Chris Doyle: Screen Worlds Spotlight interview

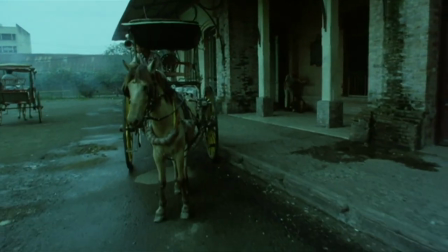We know that the characters are in flux. We know that there's an ambiguity about their relationship.
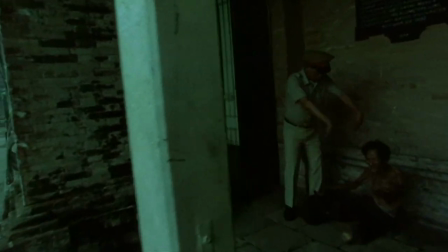We know that something's going to go terribly wrong. So he wanted some energy. Secondly, we have this beautiful space, which is going to be torn down literally in a week, which happened to be the old Manila train station.
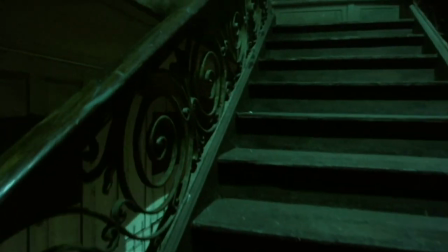And so, yeah, we just had this idea of getting us into the space as quickly as possible.
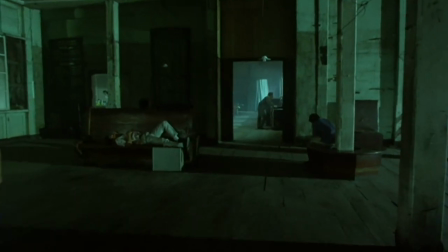And the only way to get there was up the stairs. And if you didn't have the stairs, you wouldn't have the knowledge that you were on a higher level.
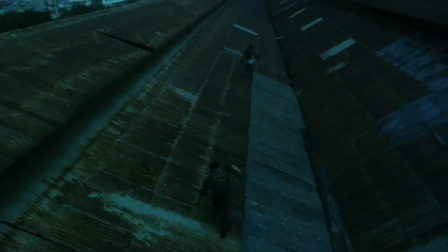Therefore, when they jump out the window, where they run along a roof, you wouldn't understand, you know, how are they running along a roof if they're in a restaurant? So I think that was kind of the basic, what's the word, the back story. But the real thing was to give energy to the shot.
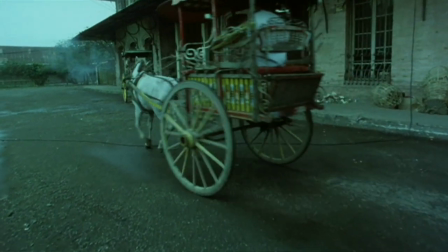And I think it was the first time ever I'd ever used a so-called Steadicam. It wasn't a real Steadicam, it was like in the film sense, it was a Steadicam that was used for videos.
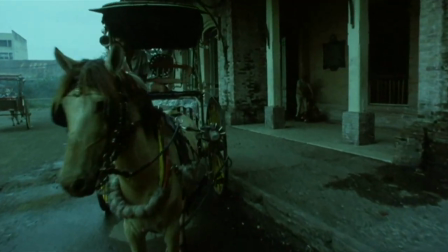So we had to put the lightest camera possible, and I had to run along beside the guy.
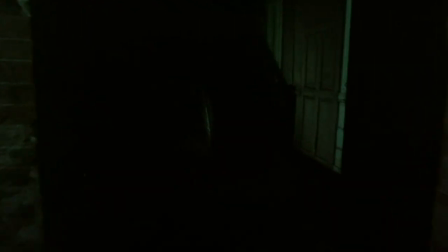And the one thing I think was very important to us is that what we did is there's a change, you may notice it if you're a technical person, there's a change of aperture on the stairs.
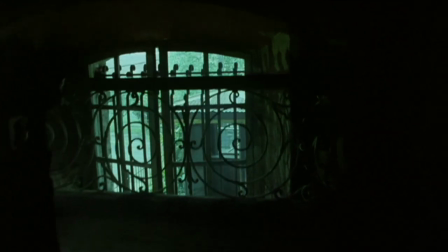And the second big challenge was to avoid all the lamps outside the windows because it was quite a dull day.
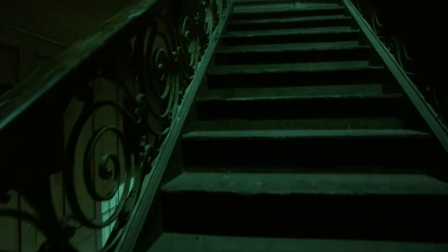But there's actually a lot of lamps outside the windows, and they're just hidden behind the columns.
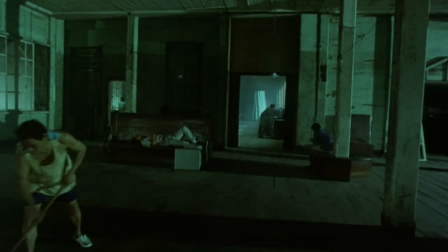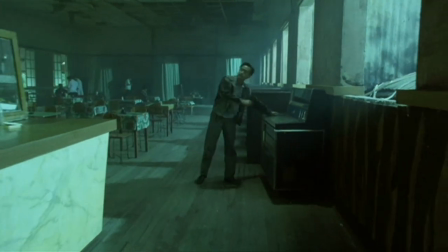I think the thing about what we do is that we always hope there's an energy,
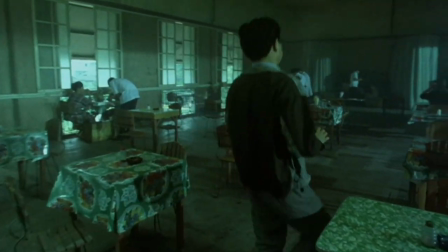whether that energy is a communicative energy or engagement with the character,
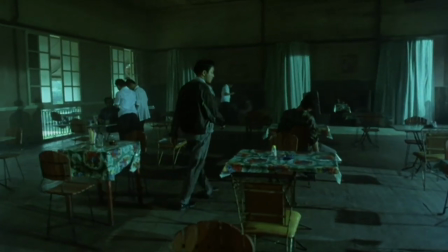or in this case, a response to the place.
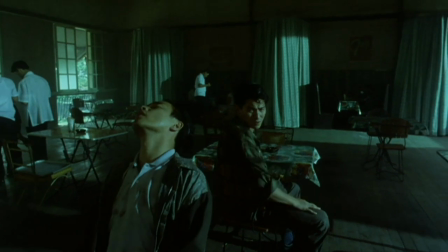When I work with Wan Kau Hei, it's either have you read this or have you heard this. It's never about what we're going to shoot.
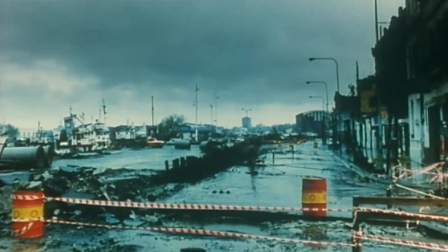It's always about something that's associative. It's always about an emotional engagement with an idea.
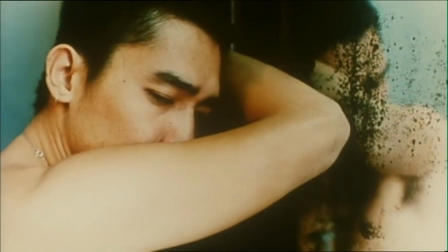When we did Buenos Aires, which is called Happy Together, he said, he played a piece of music and he said, this is how the city looks. Really? I mean, that's not very clear, right? It's not very, I mean, this is how the city looks.
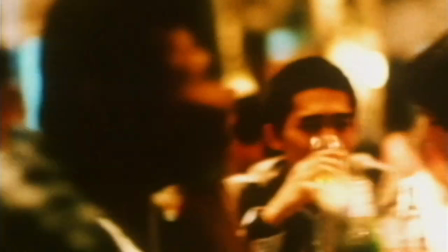So one's response to the music suggests perhaps an elegance of movement,
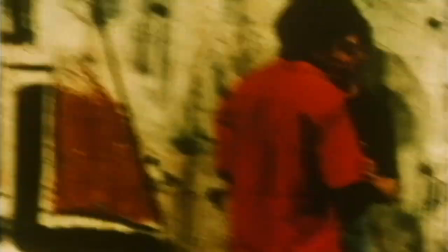or a lack of movement, or perhaps a frenetic nature of movement, those kind of things.
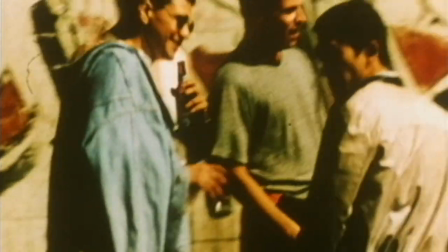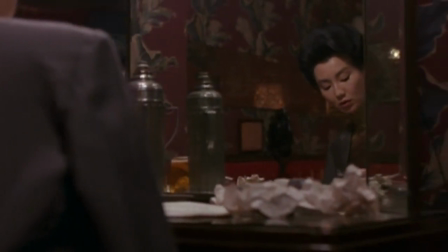Real art has those musical instances,
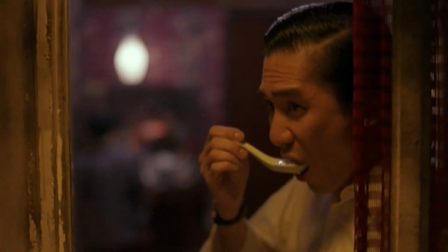those musical rhetoric of music, which is repetition, which is structure.
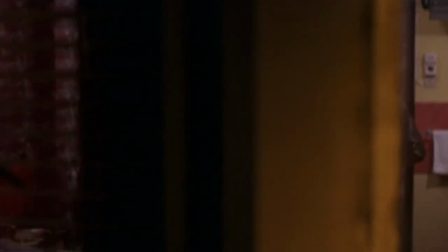So I think the movement of our films is based on that. I've always loved to dance. I've always, I don't know, for some reason, you know, I don't have a real musical culture,
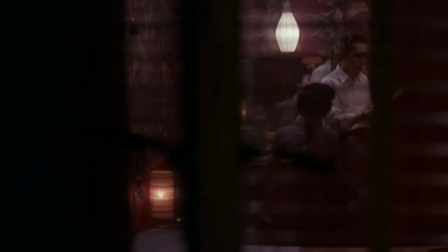but I think that the way in which I move and the dance between the actors and the camera is basic to the rhythm of the film.
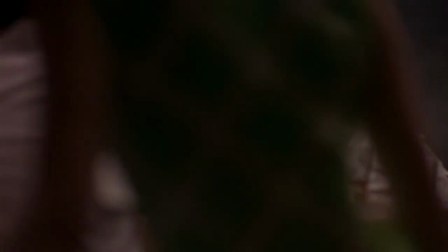And also the sense of the possible, that I think one has to give an actor in space. You know, when a person says to me, where is my mark? I say, anywhere you want. I think it's really important that they feel that their appropriation of space is theirs.